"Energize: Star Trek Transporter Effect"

Space, the final frontier. These are the tutorials of... Sorry about that. Although James T. Kirk never uttered the phrase, Beam me up, Scotty.
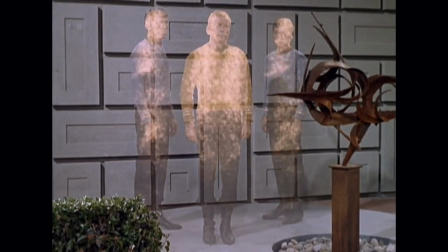11s
Star Trek's classic transporter effect is both fun and easy to execute.
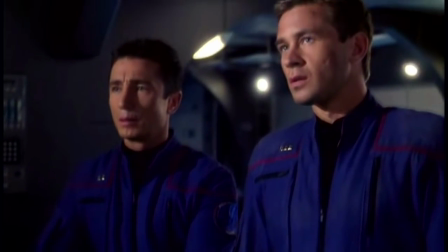15s
From the original series until today, the effect has changed dramatically from series to series and movie to movie,
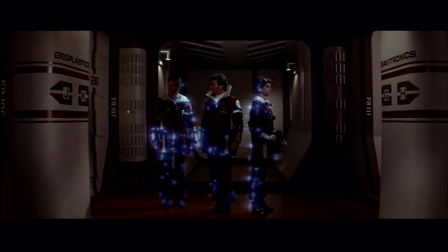22s
but the basic principle behind the compositing technique has not.
It's a crazy way to travel, spreading man's molecules all over the universe.
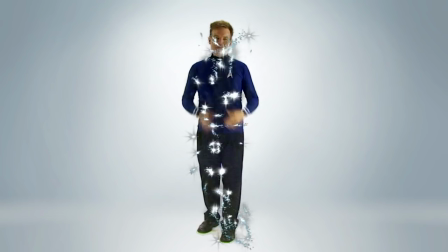30s
you how to do it next on videopia the
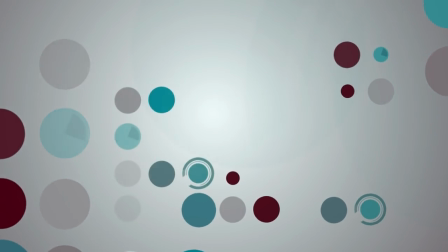modern transporter effect has three parts one a clean plate reveal of our crew member to a
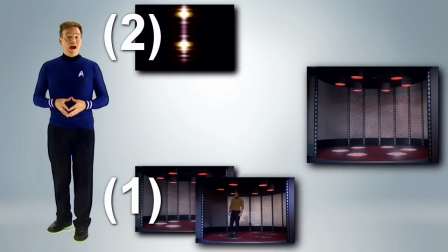49s
simple overlay animation to add interest and hide the reveal and three much
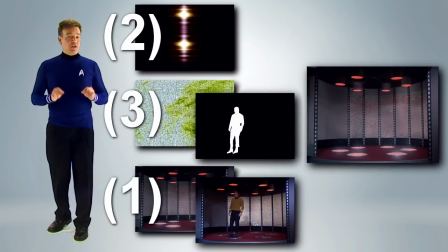54s
more complex masked interior sparkle effect the first two parts are trivially
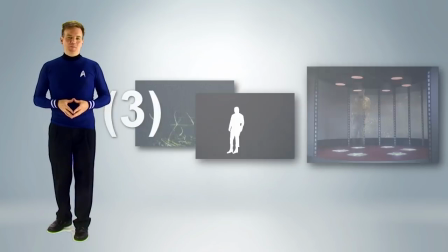59s
easy the third less so let's start with the clean plate and an
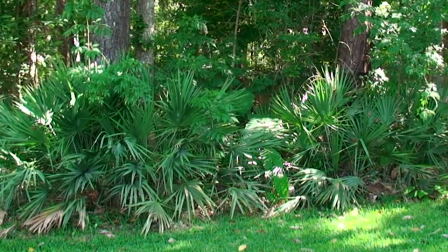64s
easy optical camera trick that's been around for at least a hundred years. Cut from the clean plate to your crew member on the planet's surface and you get a jump cut.
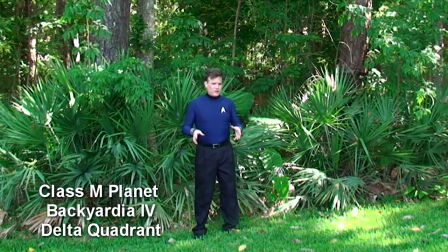73s
A crossfade yields a slightly more interesting effect, but it's still not that effective.
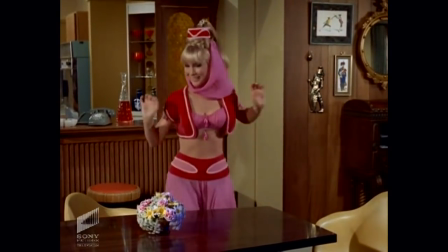80s
Add a sound effect and a gesture and you get I Dream of Genie. Definitely cute and funny, but not very impressive in terms of visual effects.
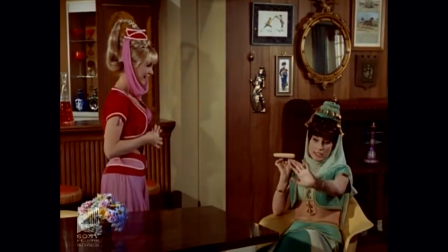88s
A crossfade gets you a slightly more interesting effect, but it's still not very effective.
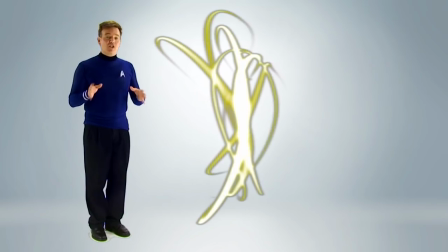93s
What we need here is a slick, energetic, glowing overlay, like the ones I'll use here from Digital Juice. The overlay animation merely needs to cover the crossfade between the clean plate and the shot of your crew member.
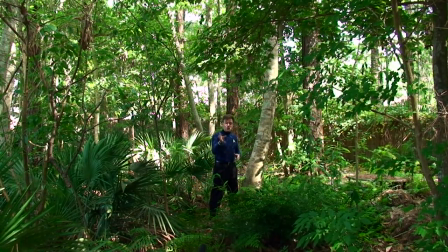107s
With appropriate audio effects, this is about as simple as visual effects get, which is why you see it used on all sorts of sci-fi and magical fantasy shows. Shooting the basic clean plate is easy and pretty forgiving, but make sure you pay attention to the background.
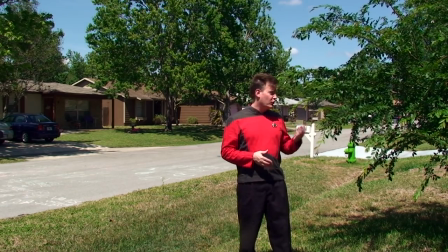123s
Too much movement in the background, such as people, vehicles, or wind-blown foliage, can totally ruin the effect. You'll also need to pay attention to continuity, since you'll be transporting from one location to another. Which means a different setup in a different environment, maybe even on different days of your shooting schedule.
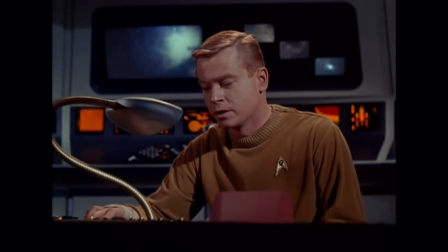143s
As you know, the media juggernaut that is Star Trek had a rocky start in the early 1960s, and the original pilot was not picked up.
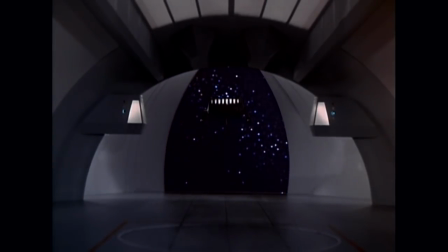150s
Production costs went over the initial half million dollar budget, and there wasn't much money left over for this second unprecedented pilot. Definitely not enough money to build shuttlecraft models,
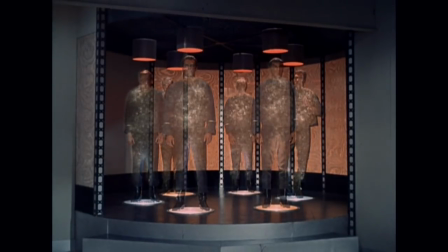160s
but at least enough to hire an effects guy to optically composite some Alka-Seltzer spitting in warm water with a mask and a clean plate technique that we already looked at.
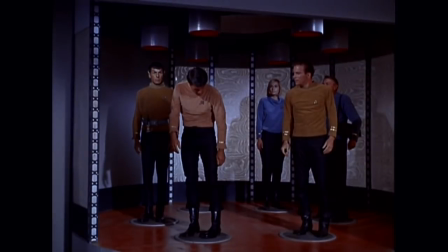169s
The classic transporter effect from the original series has a sparkly interior that's a bit more complex to create than just the overlaying crossfade. There are a few ways to create a mask to pull this off today, including grabbing a still frame from your video and hand-painting out your crew member.
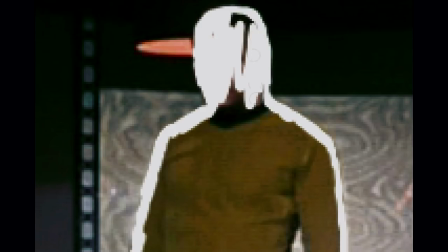186s
The actual process will vary from application to application, but the traveling mat and masking principles are exactly the same. For specific details in your software, please see videopia.org.
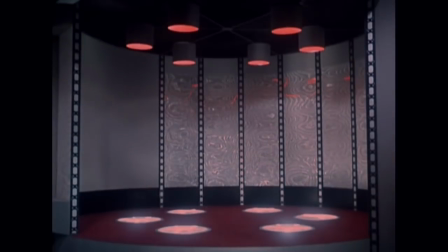199s
There are lots of little fun details to play with here to really sell this effect,
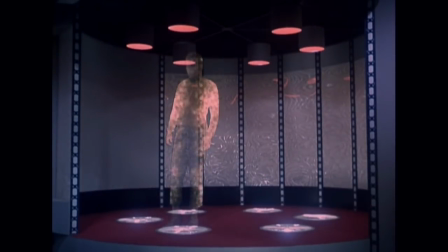203s
such as the sound effects that go with the spinning up of the pattern buffer on the ship and the duration,
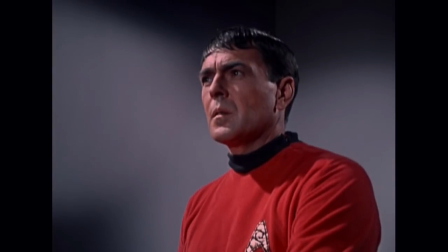209s
which is typically two to four seconds. But if there's interference, it might take a minute or more like it did in The Enemy Within, episode number five, or in episode number 47, Obsession, which of course is a remarkable episode with an unusually high redshirt body count.
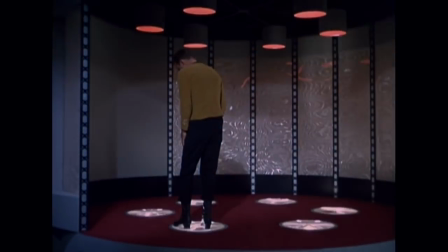225s
Even though the effect has changed over time a lot, if you look closely at the latest implementation in the 2009 movie,
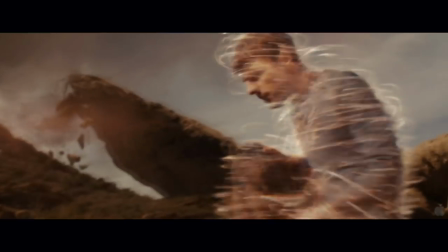233s
You'll see that it still retains the tornado of particles spirit of the original. Beam over to videopia.org for explicit step-by-step video and illustrated text tutorials for your editing software.